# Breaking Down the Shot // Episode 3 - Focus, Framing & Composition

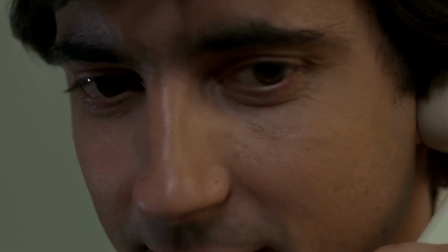4:07 It's the first AC's job to pull focus, which essentially means keeping the camera steady on a subject and
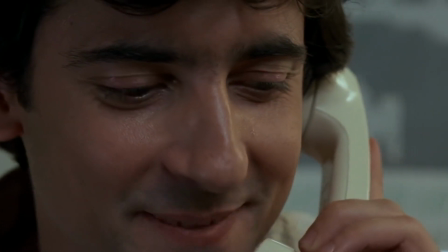4:14 constantly ensuring that that subject stays in focus while the subject moves between various depths within the frame. Rack focus is an intentional shift from one subject to another.
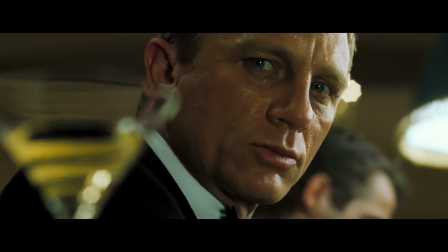4:25 So picture you're watching the screen and the focus is on the character that's in the foreground,
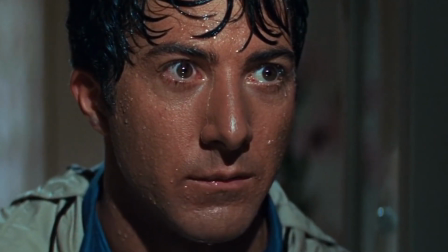4:32 but then we want to focus on something in the background but in the same shot.
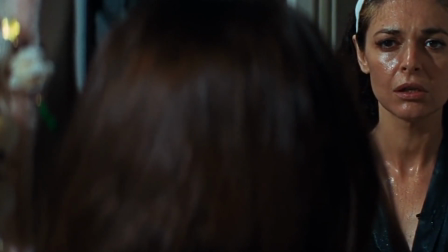4:37 We don't want to cut to something in the background.
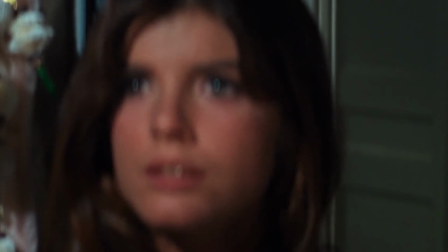4:39 We want to rack focus or shift the focus from one subject to another. So the way you want to kind of differentiate between focus pull and rack focus is a focus pull is passive while rack focus is aggressive. So with shallow focus, your subject is going to be in very crisp focus, while the background and even the foreground are blurred.
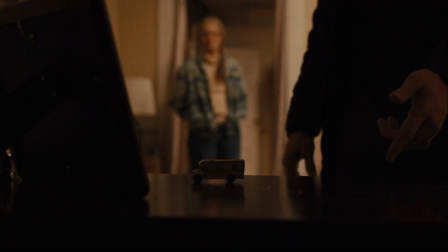5:04 This is a technique that's typically captured with a telephoto lens, something that we went over in the Raid My Equipment Closet video, and I kind of demonstrated the difference between a wide angle, which is what I'm shooting on now,
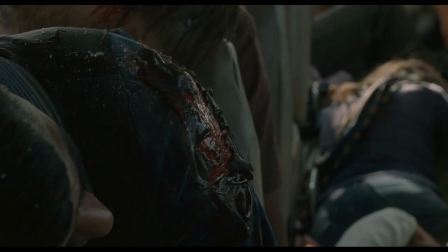5:16 and a telephoto lens, which is going to give you a much closer angle, but it's also going to help you achieve that shallow focus, which is going to blur your background.
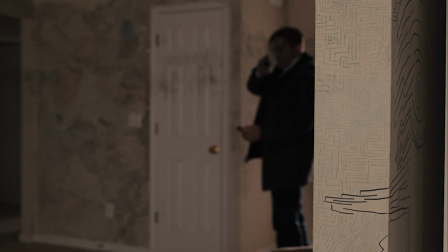5:23 This shot limits your depth of field to create an emphasis on your subject. It's very cinematic and dramatic, so if you're looking for that type of shot, I would suggest using a shallow depth of field. So with deep focus, everything is in focus. Nothing is set apart from the background.
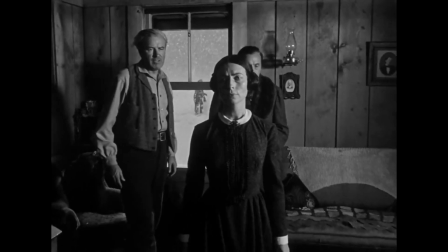5:41 You can clearly see everything. There's nothing that's blurred. Deep focus is good for big scenery shots, for big wide shots.
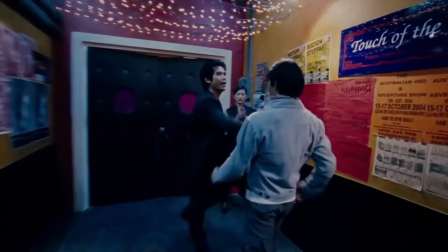5:48 These are shots where the director really wants the audience to kind of pick up on everything and not just like hone in or focus on one specific thing in the frame. With soft focus, nothing is 100% sharp focused.
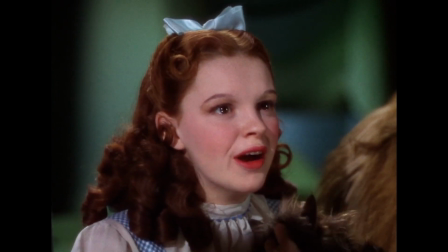6:01 So with this type of shot, everything is going to have a slight blur, a slight glow.
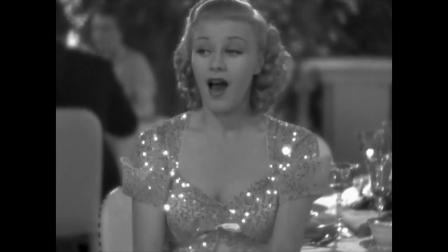6:06 This is a really good focus for memories, for dreams, for like out-of-body experiences.
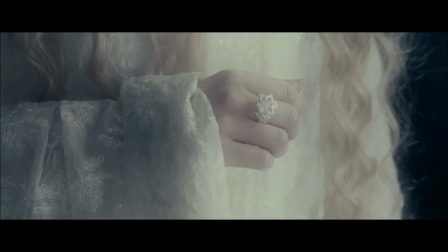6:12 So a good example of soft focus is the Lord of the Rings franchise. Peter Jackson uses this focus technique multiple times throughout. Focus can help guide the attention of your audience to a specific focus in your movie that they might miss otherwise.
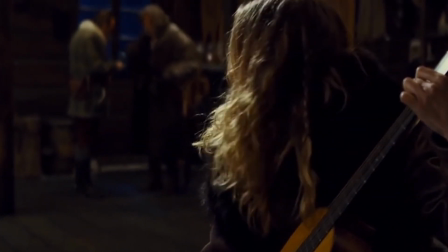6:25 This truly allows directors to have creative control and show audiences
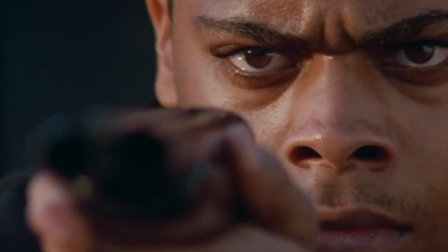6:30 exactly what they need to see in order to understand the message that's being delivered to them. Framing, on the other hand, is going to ensure that each of your shots has proper depth.
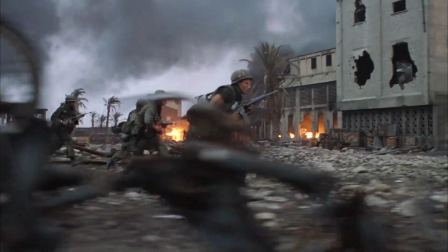6:40 Knowing how to block your characters around your camera and figure out all of these positionings is just going to help your
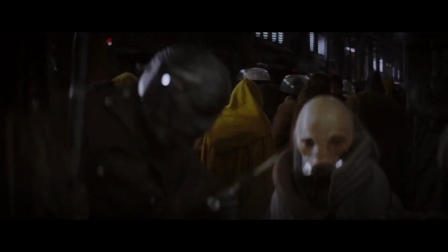6:46 shots look more beautiful and interesting and less static and stagnant and just boring. Using creativity when composing your shots is a really great way to add overall production value and improve the quality of your project. Thank you guys so much for watching today's video. I really hope you learned something new about composition, framing, and focus, and how you can use all of those elements together to create the best possible shot for your project. In the next episode of Breaking Down the Shot, we're going over camera movement, so stay tuned for that. If you enjoyed this video, go ahead and give it a thumbs up and subscribe to my channel for more film, acting, and entertainment related videos every single week. All right, I'll see you in the next one. Bye guys.